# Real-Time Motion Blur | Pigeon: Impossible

One of the things that bugged me a lot on PI is that I'd get the animation looking nice and snappy in the viewports,
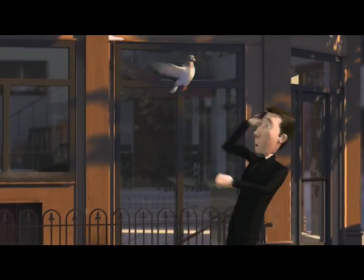0:18 but once I rendered it out, the motion blur would smooth it out so much that the animation would lose a lot of its pop.
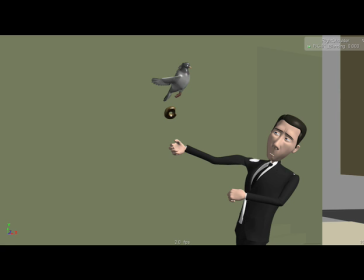0:24 So I've been trying to come up with a few tools that would help make the OpenGL displays look more like the rendered output.
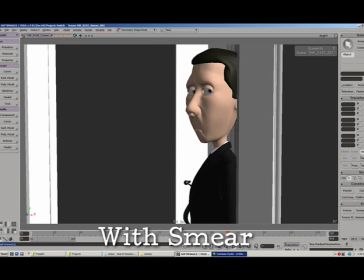0:31 The first one is just a 3D version of the smear blur that 2D animators use.
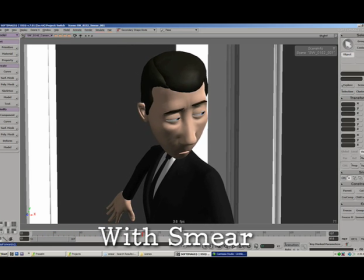0:36 Since you can't do motion blur in 2D, on really fast moves, they'll sometimes stretch the shape of a character to help it feel more smooth and loose.
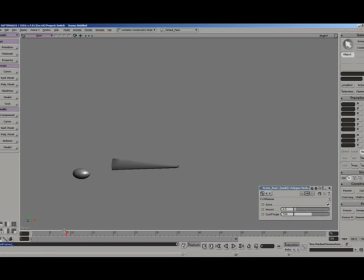0:44 The way I transitioned this into 3D is to build a deformer that can figure out where each vertex was in the previous frame, and then it uses a cutoff to figure out whether the vertex is on the leading edge or the trailing edge of the movement.
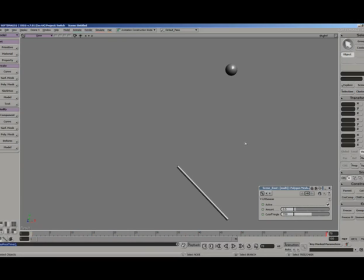0:57 You want to keep a strong leading edge on the smear so that the form is still distinct, but the back part of the geometry will get smeared back in time.
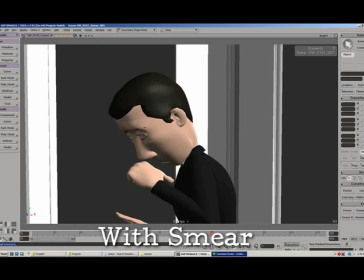1:05 If you wanted, you could also add a little tiny bit of motion blur to smooth it out,
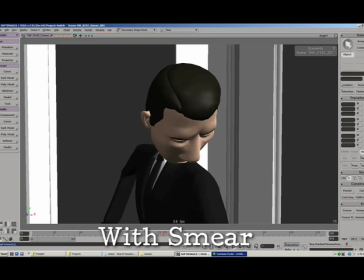1:09 but the whole point is letting the animator control things and doing away with motion blur entirely.
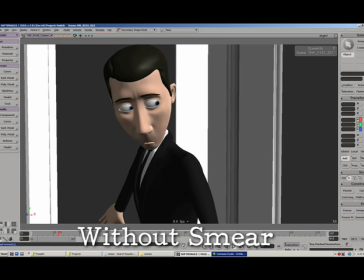1:14 Plus, all those weird little geometry problems actually look a lot like the dry brush effect that 2D guys will sometimes put on their smears,
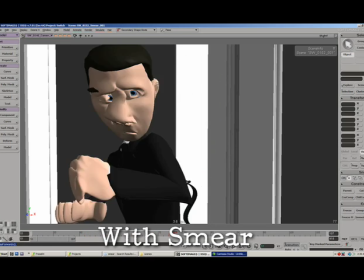1:22 so I actually like that it's not all perfect and clean, and it gives a nice little extra bit of motion and force to the smear.
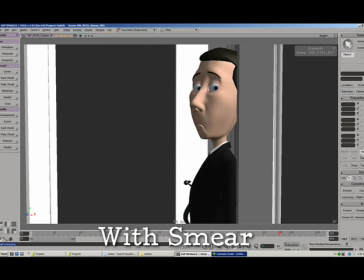1:28 Unfortunately, I didn't figure this out until PI was almost finished,
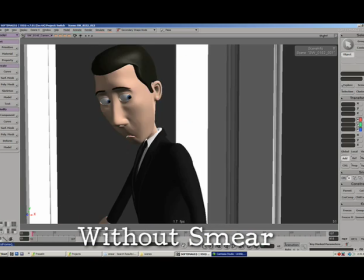1:31 so it doesn't show up in the final film, but the next time around I really want to push the animation and exaggerate things a lot more,
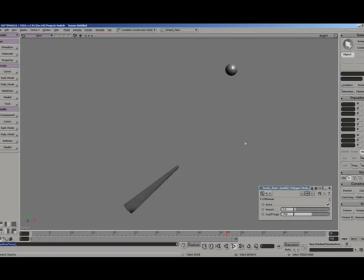1:38 so this will be a key part of that look.
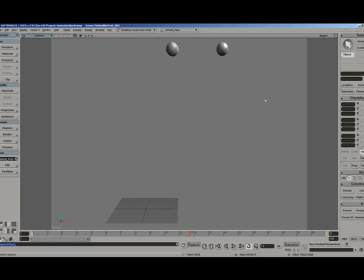1:40 Another tool I've been working on is still really rough, and to be honest, I'm not sure I have the coding skills to really do it right,
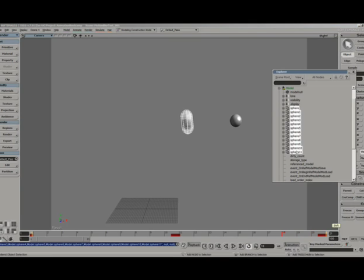1:48 but the gist of it is that it makes several copies of your geometry and then makes them all slightly transparent. So it's a lot like motion blur in After Effects, not the highest quality, but the animator can at least see exactly what the motion blur is doing to their animation.
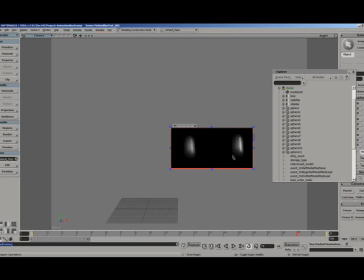2:04 And then at render time, those extra models get thrown away and the real motion blur should be pretty much identical to this.
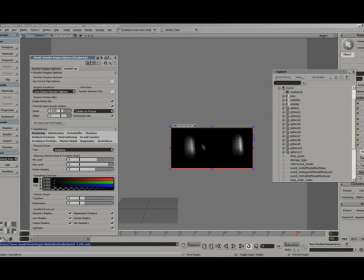2:11 Now of course it's also tied into the camera settings, so if the animator wants, they can animate the shutter speed and adjust things to fit their animation, and then those settings will get carried through to the final render. So as I mentioned, that particular tool is still really rough, but the smear tool works great, so if you happen to be an XSI user, I have uploaded the ice compound to the blog, so be sure to check that out. And I also want to thank FXPHD for sponsoring this episode. It actually takes a lot more work than you would imagine to put on even a very short podcast like this, so having them come on board as a sponsor will help get these podcasts out more regularly and also for a lot more episodes than I had previously planned. So if you haven't heard of FXPHD, they are a visual effects training site, and currently I'm actually teaching my second XSI class through there. So they've got a great bunch of professors, a great community. Be sure to check them out, and I will see you next week.